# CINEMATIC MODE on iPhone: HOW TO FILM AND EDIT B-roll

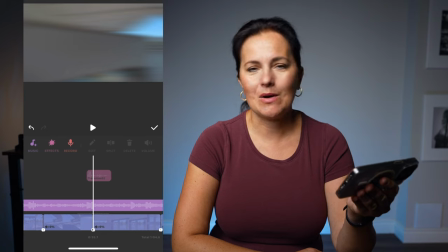21:10 You can also make it louder or you can make it a little bit quieter.
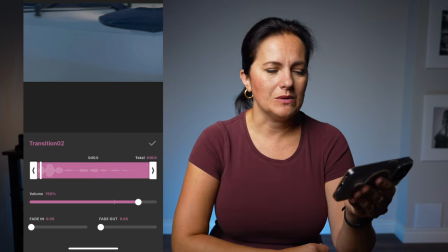21:13 I went a tiny bit louder because you could not really hear it with the music but again I don't want the sound effects to overpower the music. Once I had the clips in order already edited to the music, I had the music there, I had the sound effects from transitions and transitions.
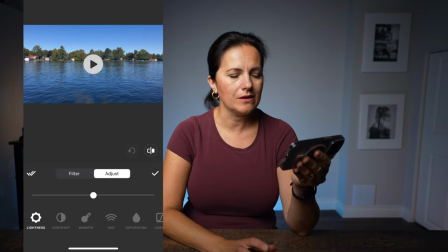21:29 Last step would be a little bit of a color grading. There are quite a few controls you can use in InShot and I chose to go with
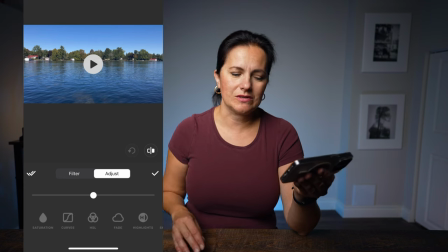21:37 HSL panel and I was just working with different colors separately.
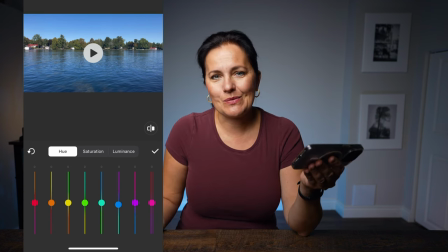21:43 There is no rule here. You have to go with what you like, what's your taste to color.
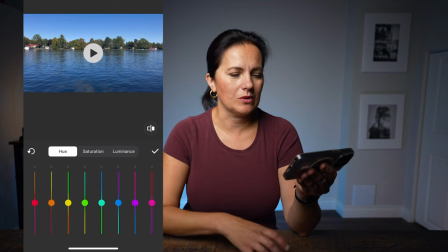21:49 So I was just playing around and see what the different combinations can do. I was playing with blue tones, with green tones, a little bit of orange tones.
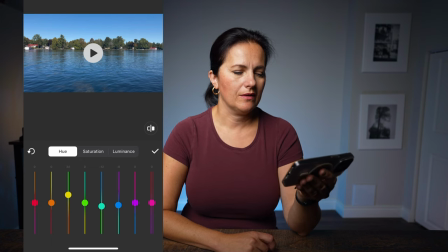22:02 As you can see I'm dragging a little bit the green up and also the blues. I'm not so much of a fan of the orange teal look but adding a little bit warmth to the blue is kind of nice.
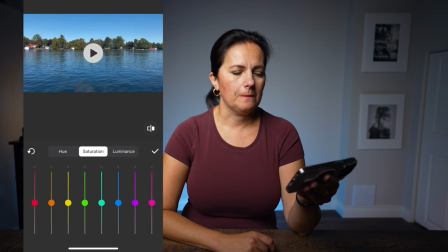22:22 Next I switched to saturation and here I did very minor adjustments, almost none and
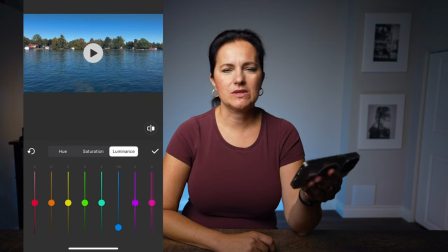22:36 obviously luminance was the other one. This way you can make the color very rich and very deep. Once you edit one clip just like with the volume to erasing the audio from all the other clips, you can also apply the same look to all which is quite nice. You don't have to go through clips separately.
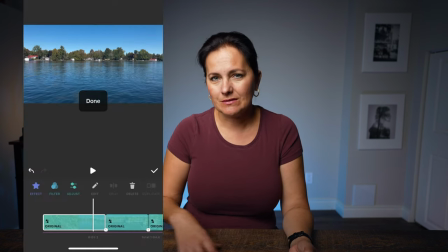22:58 You can color grade, adjust the colors at the same time. So now that the whole sequence is already done, finished all together. Let's just play it.